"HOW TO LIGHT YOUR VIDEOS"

Hey guys before we get into this video, I know it's a juicy one, but hey, we are almost at 50 subscribers 50 subscriber giveaway once we hit it. We're at 47 right now. We just need three more subscribers So if you're not subscribed, what are you doing? Subscribe right now three more and we get to the giveaway. So please subscribe subscribe subscribe Means a lot to the channel and it'll mean a lot to you when you got a chance to win this giveaway so make
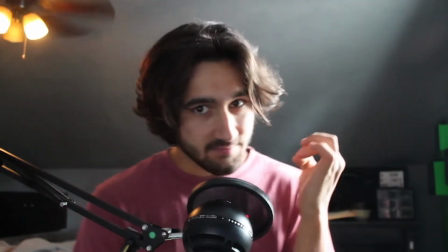0:27 sure you subscribe now onto the video okay hello everybody in today's video we're going to talk about how we can turn this average looking shot
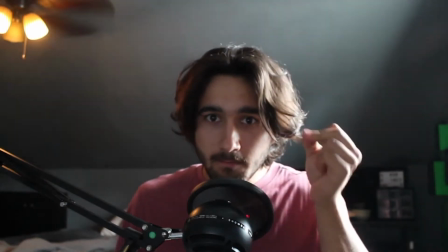0:35 of myself into in this shot now this
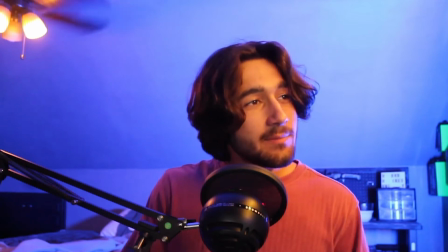0:40 this shot is a lot more visually pleasing as you've seen if you've seen most of my videos you've seen that most of my kind of videos are set up in this kind of specific lighting way and I'm basically just going to show what differentiates that what I do differently to get this kind of setup to get this kind of lighting situation that looks really nice for your videos. First off for starters it's best if you're recording a video if you take out any natural light. Now usually you've probably heard people you know open a window do that kind of stuff if you don't have any other lighting source then a window will be just fine but it kind of gets tricky because the sun is always kind of changing its brightness on you. So you can start at one point of the day and at another point of the day your shot will look completely different lighting wise. So for me personally I like to you know close all the windows close the blinds so it's completely dark and then from there I turn on my external lighting sources.
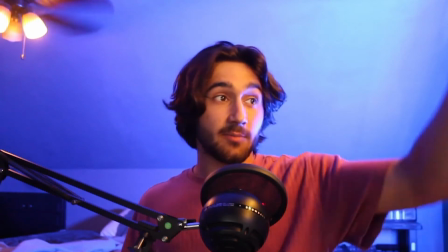1:40 Now for me at my desk I have a LED strip light that goes on right here and that's what's lighting this side of my face.
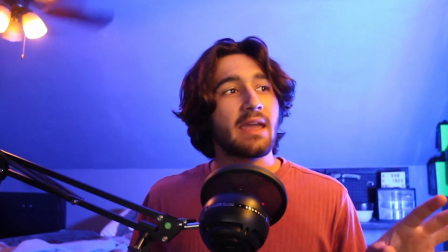1:47 It's lit up kind of like a yellowish white
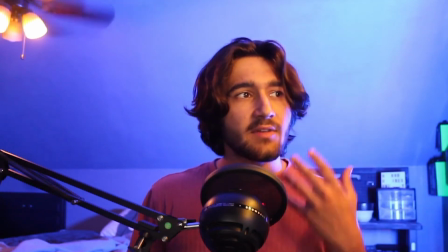1:52 so it creates a nice kind of like orangey yellow shade
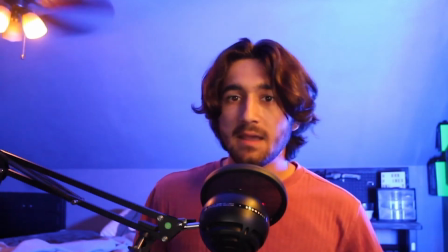1:56 on the left side of my face here and then I have this light back here who's that's
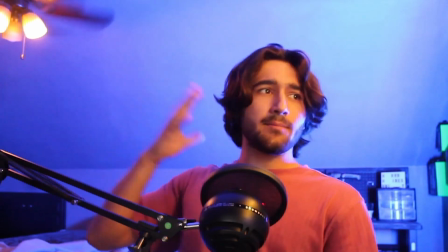2:01 kind of producing the same kind of light but more softer on this side but it still
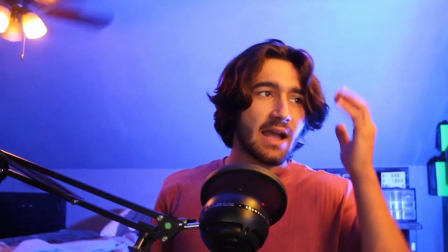2:06 has a nice contrast from each side of my face.
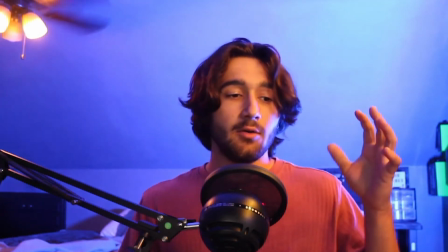2:09 Now the next thing is what I really think differentiates, you know, the difference in the thing is the color in the background behind me.
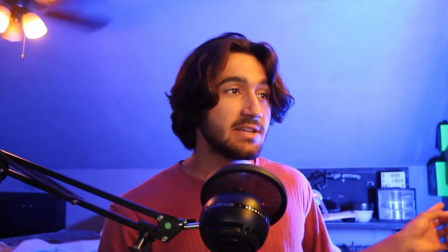2:17 I currently have a light going on. It's a color changing light. Let's see if I'm bringing in a frame here.
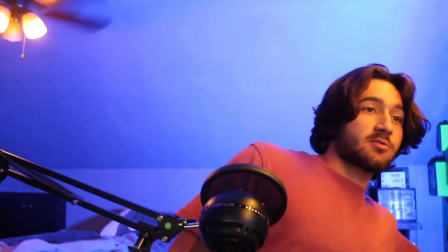2:24 It's this light right here and it can change all sorts of colors as you've probably seen in my videos.
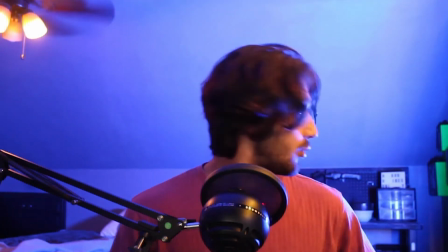2:29 And I just slightly get it off frame there. And I have it pointing towards the back of the room because
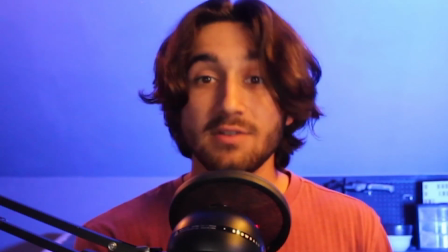2:36 when it's pointing to the back of the room it's oh sorry my phone is not on silent because when it's pointing to the back of the room it creates more of an
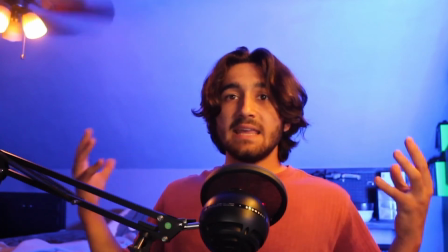2:45 effect of like taking the background out and making you
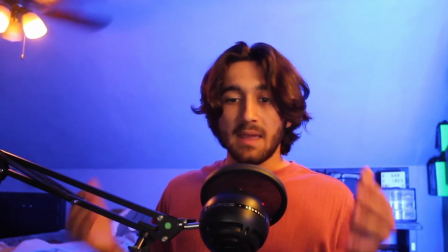2:50 the main subject of your frame because you want to make you the main subject and you want to make you stick out as much as possible so
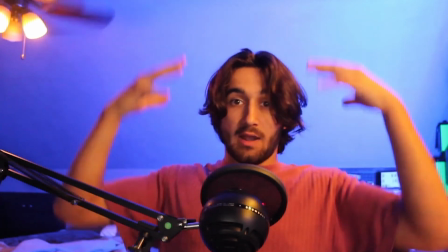2:58 if you have some color in the background that's not on your foreground so like as you can see there's no blue shades really anywhere on my
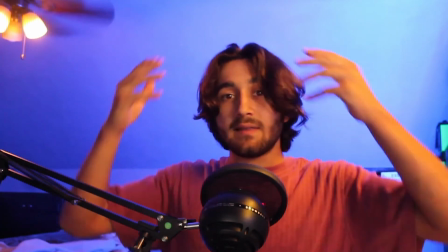3:06 body because all that light is behind me so when all the colors behind me and then I have a normal color here on me on the foreground it creates
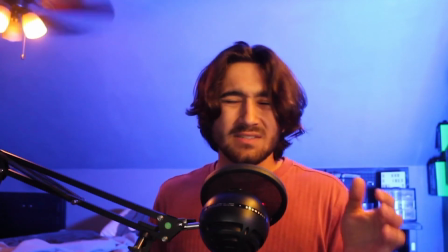3:14 that effect of you know me really sticking out and just makes a better quality video overall so guys that's gonna be the video for today I hope you learned a thing or two on how I set up my videos lighting wise and how you can set up your videos you know in the future so I will see you guys as usual tomorrow around the same time you know around that 1230 window spot I'll see you guys peace